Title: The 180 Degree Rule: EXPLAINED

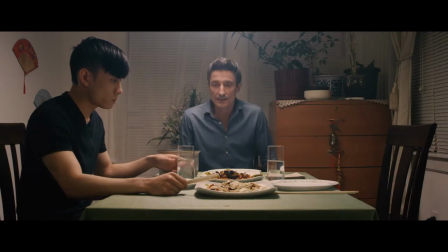1s
Cinema is a visual language. Just as with any language, there are grammatical rules that help give it structure and meaning. In filmmaking, cinematography specifically, a lot of these grammatical rules are visual aspects of the image.
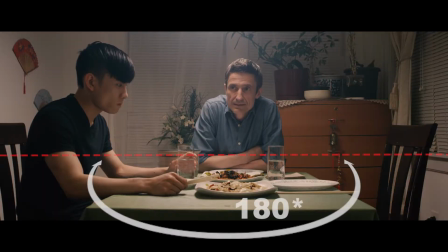14s
One of the first rules you'll learn as a film student is called the 180-degree rule. A lot of students tend to get confused by this and they mess it up in their own films,
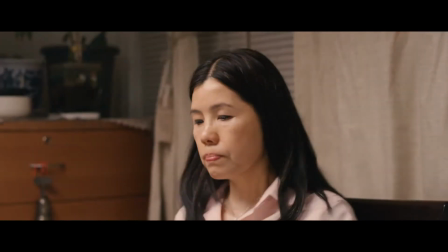23s
myself included when I was a film student, so I wanted to make a quick video to break it down using a lot of visual examples,
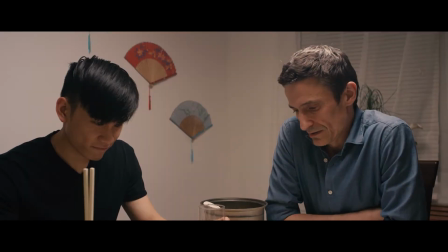29s
so hopefully it'll be easier to comprehend. So what is the 180-degree rule?
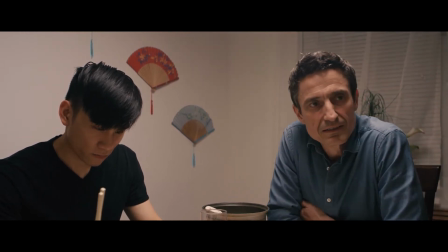34s
Maybe you've heard of this before, maybe you've watched some videos about it in the past or read up on it.
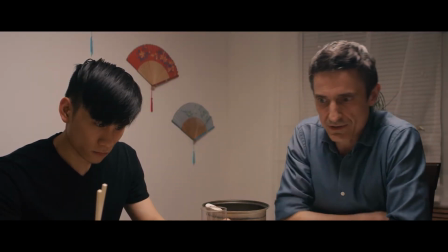38s
I find it's often explained in an overly complicated way and it can be explained in a lot more simple way.
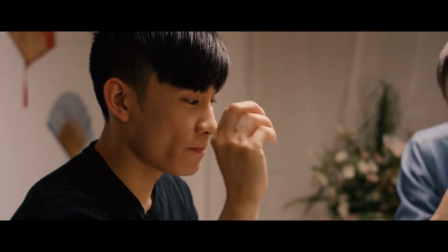46s
So in basic terms, the 180-degree rule just states that your camera should never cross an invisible 180-degree line within the scene.
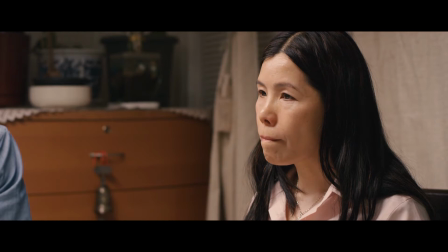55s
Usually this line is drawn between two characters in a conversation because that's a very common scenario in a narrative film,
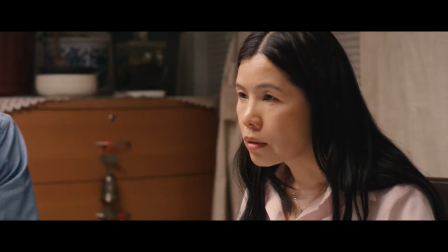62s
and this is basically just done so the spatial relationship between both characters remains the same.
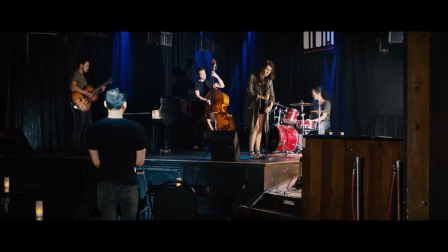67s
It helps prevent the audience from getting disoriented between cuts, between different angles. So imagine in a scene, character A will always be looking left to right, and character B will always be looking right to left.
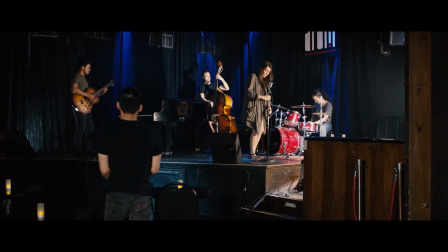82s
If you break this rule by, say, crossing the line and filming over it for one of the shots,
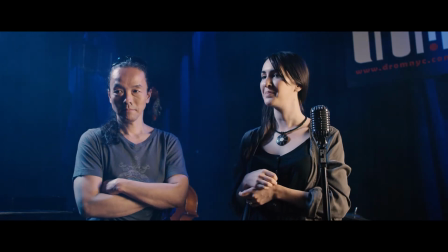88s
then both characters would be looking the same direction, and it wouldn't feel like they were spatially connected between the shots.
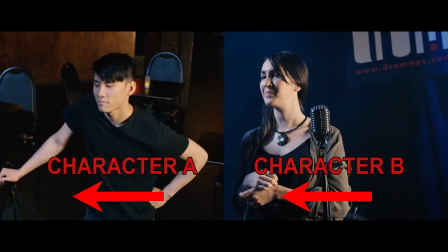95s
In other words, it wouldn't feel like they're actually looking at each other.
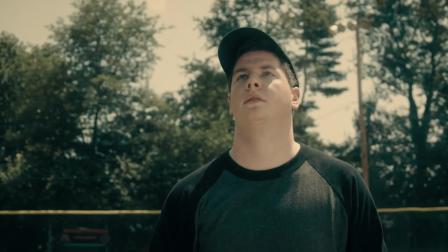99s
So, let's take a few examples from our short film Sluggo's Big Hit to give you a better idea of how this can work in your own narrative.
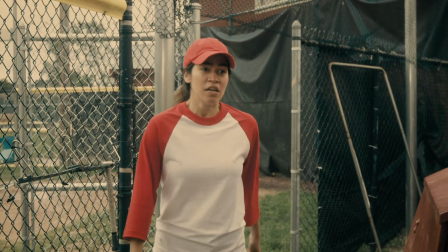107s
So, the first dialogue scene in the movie takes place in a dugout on a baseball field, which gives us a pretty easy 180-degree line.
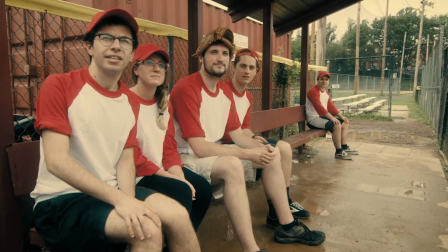114s
Since all the characters are already lined up on the bench itself forms a 180 line naturally,
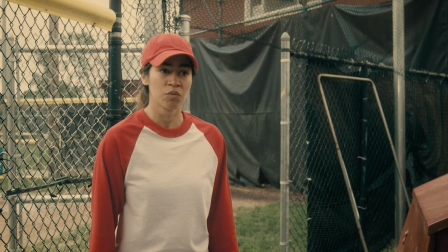120s
and we can't even accidentally cross that line because we can't physically get the camera behind the bench anyway.
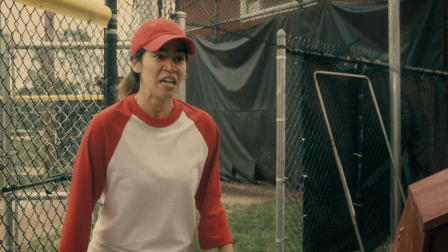126s
So you'll see our main character steps into the dugout, and here she's always looking left to right, whereas all the players on the bench are always looking right to left. If we were to say film the main character here from her other side, then she would be looking right to left as well as the players, and that would be disorienting for the audience.
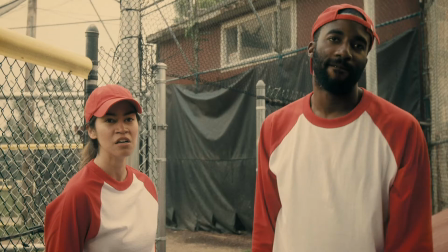145s
So pretty simple for scene one, simply because the geography of the scene,
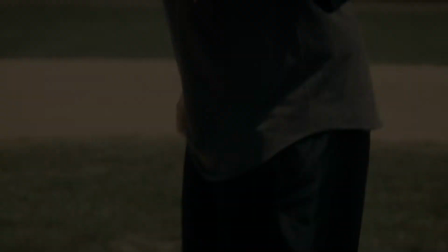150s
of the set, makes it pretty easy to figure out where you should put the camera. In this next scene, we have the pitcher and the batter on the field.
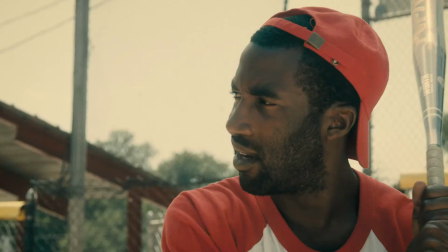159s
The pitcher is always looking left to right, and the batter right to left.
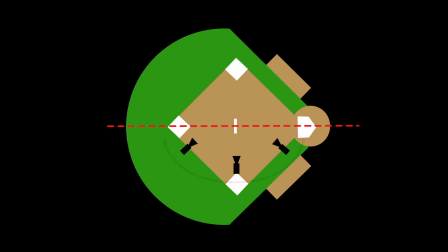163s
So we decided to put the camera on this side of the line because that's the same side that the dugout is on. And we've already seen the field from the dugout's perspective, so this just helps the audience stay spatially oriented since they've already seen it from this angle.
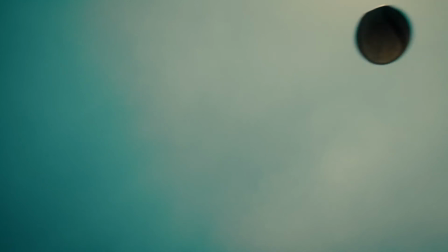179s
So later in the film, as the batter starts running the bases, the 180 line gets a little bit more complicated.
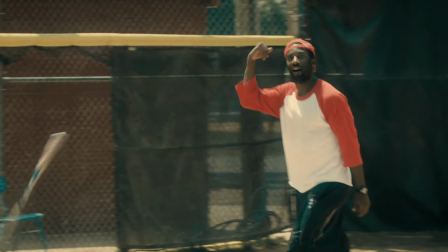185s
However, once you realize if you leave the camera inside the diamond, you're always looking out towards the batter,
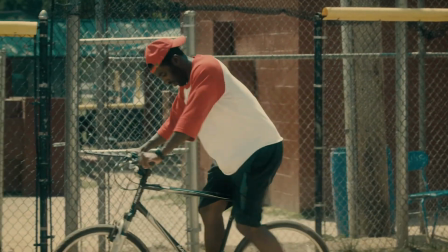191s
then that means the batter is always moving right to left, always looking right to left, just as he was when he was on the base.
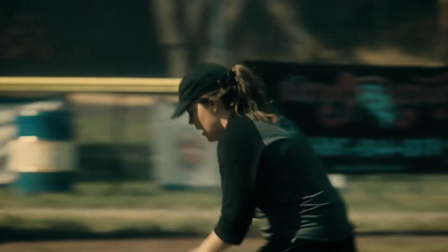197s
We also have this joke where the batter gets on a bike and rides the bike around the bases and then rides the bike through the woods before getting back to the bases.
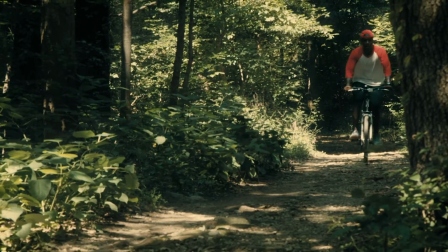205s
Even when we cut away to the woods, we still have that spatial direction continuity of him moving right to left,
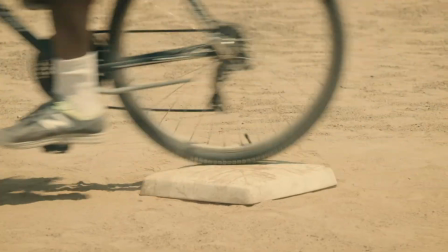212s
so spatially it's still not disorienting, even though he jumps magically to a different location.
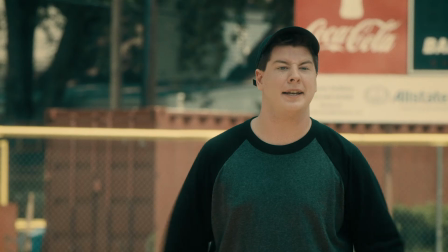218s
And then it's not until the end when he comes down the final stretch that we decided to put the camera directly on the line and have his eye line straight down camera.
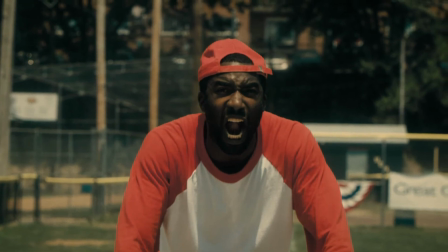227s
But as long as we don't cross that line, this doesn't disorient the viewer either, and it doesn't break the 180 rule.
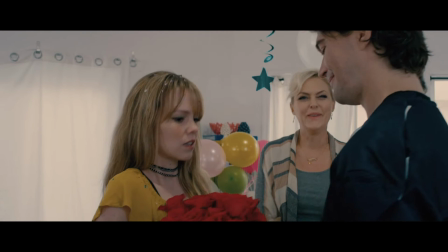233s
So there are some cases where crossing the line is fine.